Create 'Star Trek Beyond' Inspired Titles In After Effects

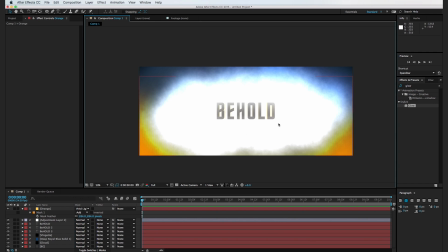493s
So the next thing I can see that we're going to want to do is add in a bit of a gradient on this behold text here.
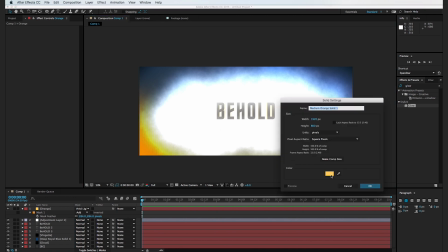499s
So I'm going to hit Command Y, and we can create a new orange layer here.
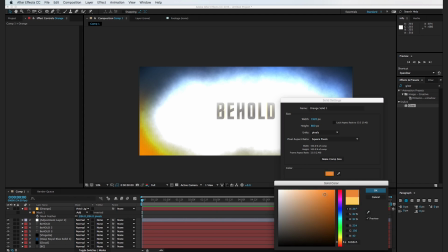504s
So I'm going to just kind of bring it back down to a little bit deeper of an orange, hit OK and OK.
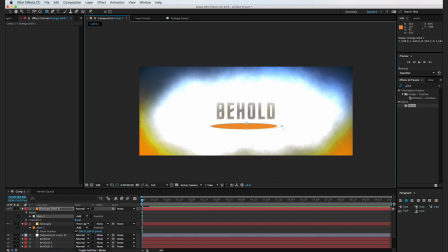508s
And let's select our ellipse tool and create just a simple ellipse here and feather out the edges. And set the transfer mode to screen. And I'm gonna go ahead and drag this under our adjustment layer here.
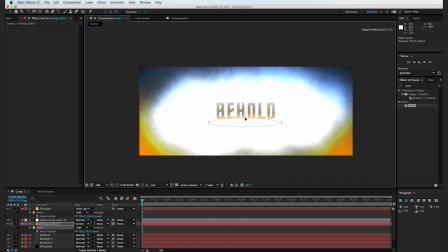524s
So now you can see that there's this kind of orange glow popping up on the bottom of our text. And that's exactly what we want. So the next thing we wanna do is add in our snow elements just to add in a few more particles along the edges.
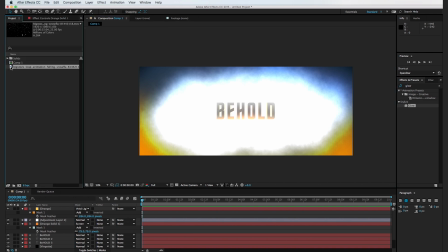537s
So if you go to your project panel here, I have the free stock footage from Shutterstock that I just have in my project.
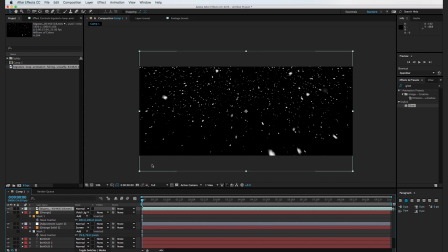545s
So I'm just going to drag it down into the composition here, and I'm going to set the transfer mode to add.
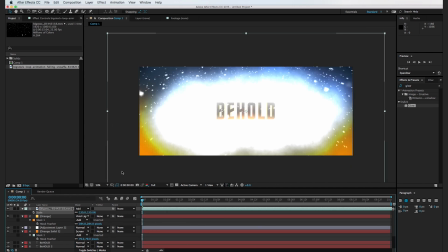551s
Cool. And I'm going to go ahead and maybe scale this up a little bit and drag it over to the side to where it's not perfectly centered. And I'm going to drop it below the text. Cool, right about there. And I'm going to duplicate this one time by hitting Command D,
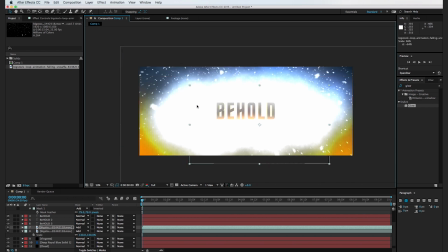568s
and we can go ahead and scale down the footage, and then I'm just going to rotate it maybe about, I don't know, 165 degrees or so, and I'm going to move it above our text where it's just kind of popping up above the text here.
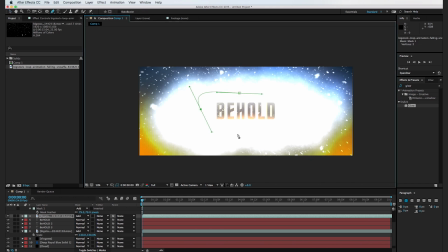584s
And I'm going to use our pen tool to just kind of create just a little bit of an ellipse, and we can just adjust this ellipse to where it's not popping up above the entire text, maybe just the bottom corners here, and feather it out just a little bit.
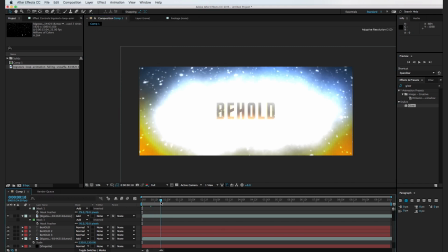599s
Cool. So now we have these particles kind of giving the scene just a little bit more of an organic look. So the next thing we want to do is transition from white to this title screen over the course of 2 seconds.
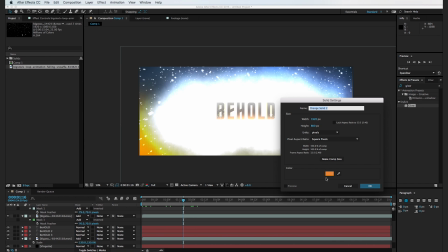612s
And to do that, I'm going to hit Command Y, and we're going to create a new solid, and we're going to make it white. And we can just call this transition and hit OK.
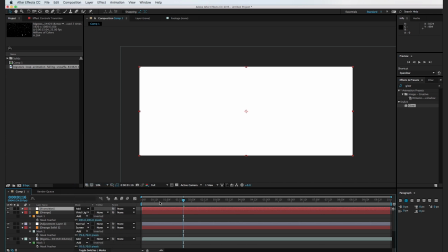624s
And I'm going to set the transfer mode to add. And you can see that when we use the add transfer mode, it's still completely white. And I'm going to go to our opacity here, set a keyframe at 0 seconds, move forward to 2 seconds, and turn it down to zero.
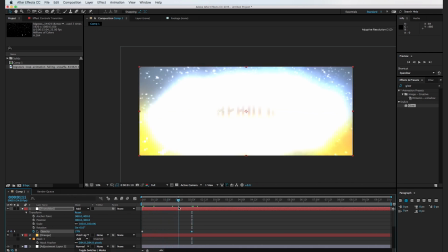640s
Now, if we scrub through here, you'll see that it's bright, bright, bright, bright, and then it's like all of a sudden onto the title screen with only a few frames. So I don't want that. I want it to rather just kind of smooth out and slowly reveal the text.
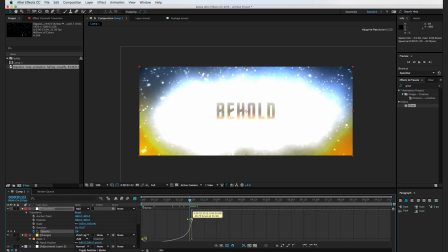653s
So to do that, I'm going to go to the graph editor, and I'm going to adjust this down and just create this kind of hill. So now it just fades on and it smooths out as the text is revealed. Cool. And the last thing we want to do for our main title here is create a new adjustment layer.
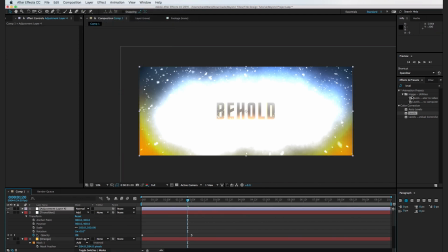672s
So I'm going to go to Layer, New Adjustment Layer, and I'm going to bring over a levels effect. And I'm just going to kind of crush the bottom here.
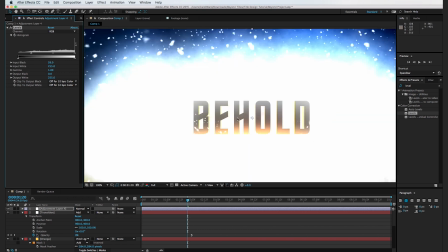680s
And this is just going to darken up the overall composition and kind of split the difference here.
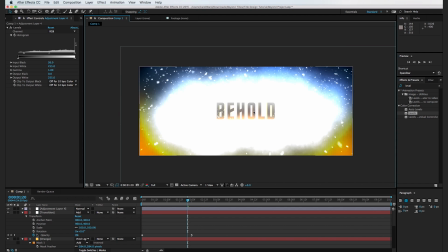689s
And you can see this is just bringing out the blacks here and bringing out kind of some of the darker parts of the text. So this is looking good. And the last thing we want to do is add in that transition where Shutterstock pops up at the top.
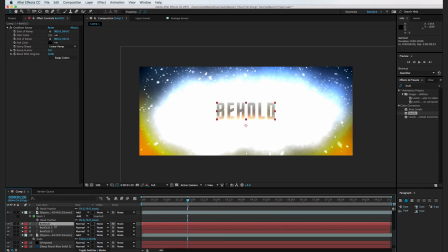701s
So to do that, I'm going to go down to our top text here and duplicate it. And I'm going to scale it down. And we can move it above the main text. And I'm going to type in Shutterstock.
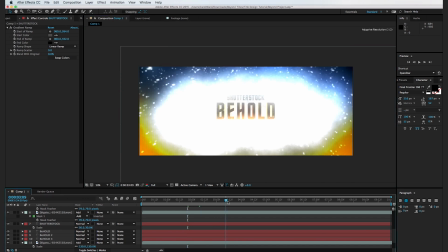720s
And I want this text to pop up at about 3.5 seconds, so I'm going to move forward to 3 seconds and 12 frames. And I'm going to set a keyframe for our opacity at 100%. Move backwards maybe about to 3 seconds and turn opacity completely down.